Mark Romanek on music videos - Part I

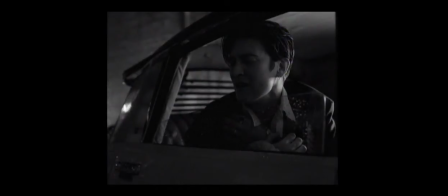5s
I talked to some people that knew Katie and I asked advice about how she liked to work. I try to do a little bit of research in that way and so I don't go in cold. And what I heard was that Katie likes to perform for people so make sure that the
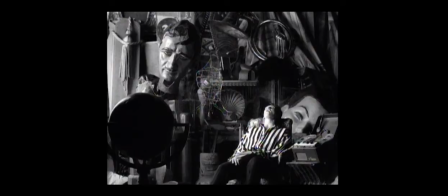21s
playback isn't too loud so that people can hear her sing and then have as many of her friends and don't keep people away. She'll be better if she's performing for an audience, a real audience. One of the things that Harris and I found appealing about shooting on video is that we could see exactly what we were going to get.
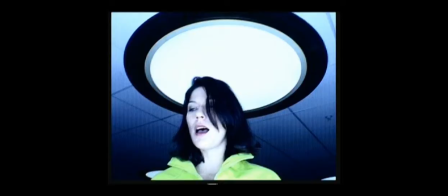39s
We didn't have to wait. To me, like, video is information. Film poeticizes what it looks at.
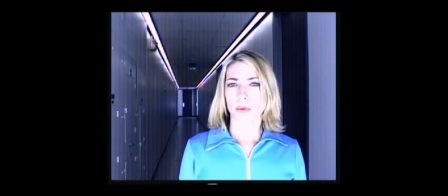46s
Whereas video is very pure, hard information. This is my theory, anyway.
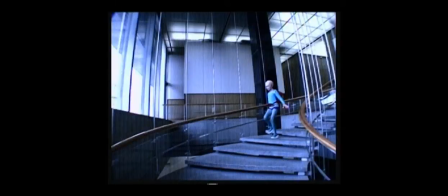52s
And I think it lacks poetry. And sometimes that's what you want. But I haven't wanted it since.
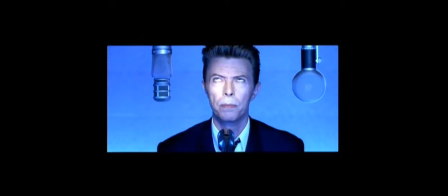59s
It's kind of cool when you take these icons and you don't really treat them with kid gloves. You just make them look good and interesting and sexy and charismatic, but you can also have another layer going on where you treat them like an actor in a
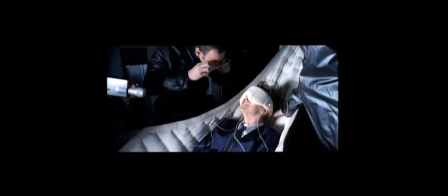75s
story and whatever is necessary for the story is what's required of them. The fact is that he was just remarkably open and trusting. And I explained to him what I wanted to do, I showed him some references, I pulled a couple of clips from some old movies and said this is sort of the world I wanted to create.
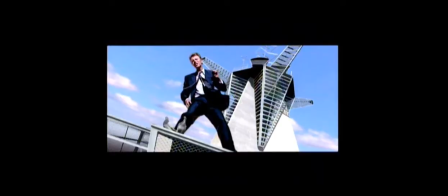96s
And he was like, fine. And at that point he was like, some actors that I've worked with, he's just, you know, I am yours, tell me where to stand, tell me how you'd like to do this, what you'd like me to do, and he did it without any complaint. I'm always trying to understand what makes an image complex and
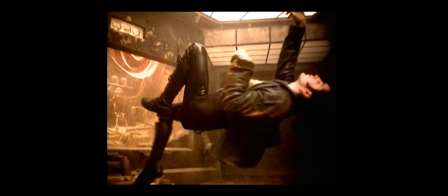115s
resonant and what makes another image not so and how how meaning is communicated in imagery
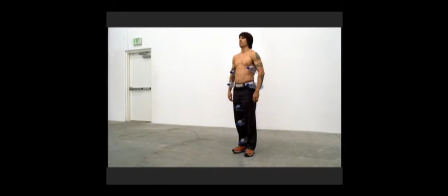122s
and then from that point you know I went through Irwin's photographs and picked out ones that I thought would suit the song and the chili peppers and I just pretty much came up with a bunch a list of other ideas and then my art director Mike Manson and Michelle Munoz.
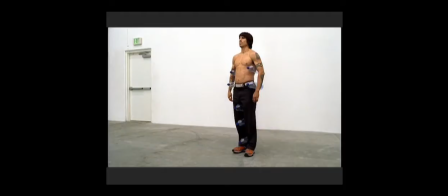138s
They went out shopping and just to see what they could find and we made like tables and tables of stuff and we probably could have shot at least five times longer than we had time to do and just tried other things and played around.
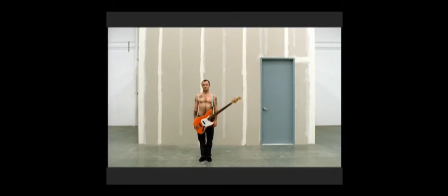152s
So it actually was pretty planned out because I only had two days to shoot the video I think and I didn't want to just make it a free-for-all of improvisation. Like I like the idea of shooting in this raw I always wanted to shoot a video that had no set and to such a degree it had no set that it was a raw space with cement floor,
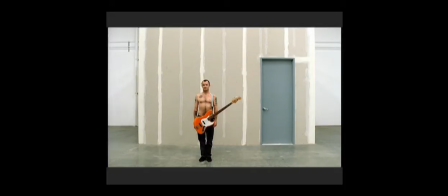171s
primer on the walls, those kind of gray doors that aren't painted yet. I always thought that was a really interesting aesthetic. And I thought by placing a band as like wild and primal and kind of sexual
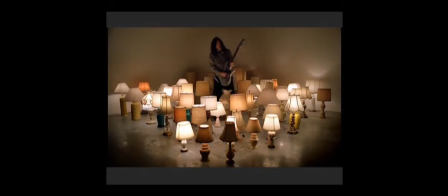185s
as they are in such a kind of banal or a sterile context that it would actually kind of highlight who they were in a nice way. What we tried to do is like have vivid colors in the props and keep the clothes and the setting incredibly bland and gray and neutral.
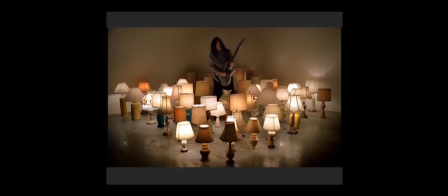201s
I have no idea what it means. Actually, this is probably the most wonderfully meaningless video I've ever done. Not that my other ones have any particular special meaning, but this is just pure play.
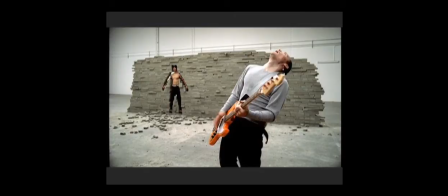211s
We were just trying to take this idea from Erwin Worm and make it move. We wanted to show the process and we ended up having an incredibly great time. But I'm really happy with the way it came out. I also think it's a really fresh looking video because the idea of shooting in this raw space with
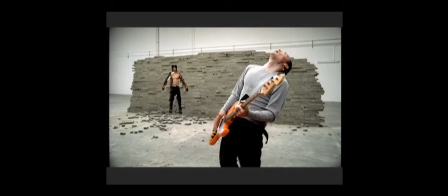227s
blank white walls and cement floors is so antithetical to the way most videos are approached. They're usually approached with, well, let's make the most interesting or flashy or slick or elaborate set. And the whole idea here was, let's make it as uninteresting as we possibly can and make what's going on in this world really interesting.
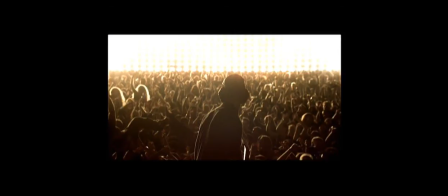248s
There were kind of two ideas that came together that resulted in the concept for the Linkin Park video.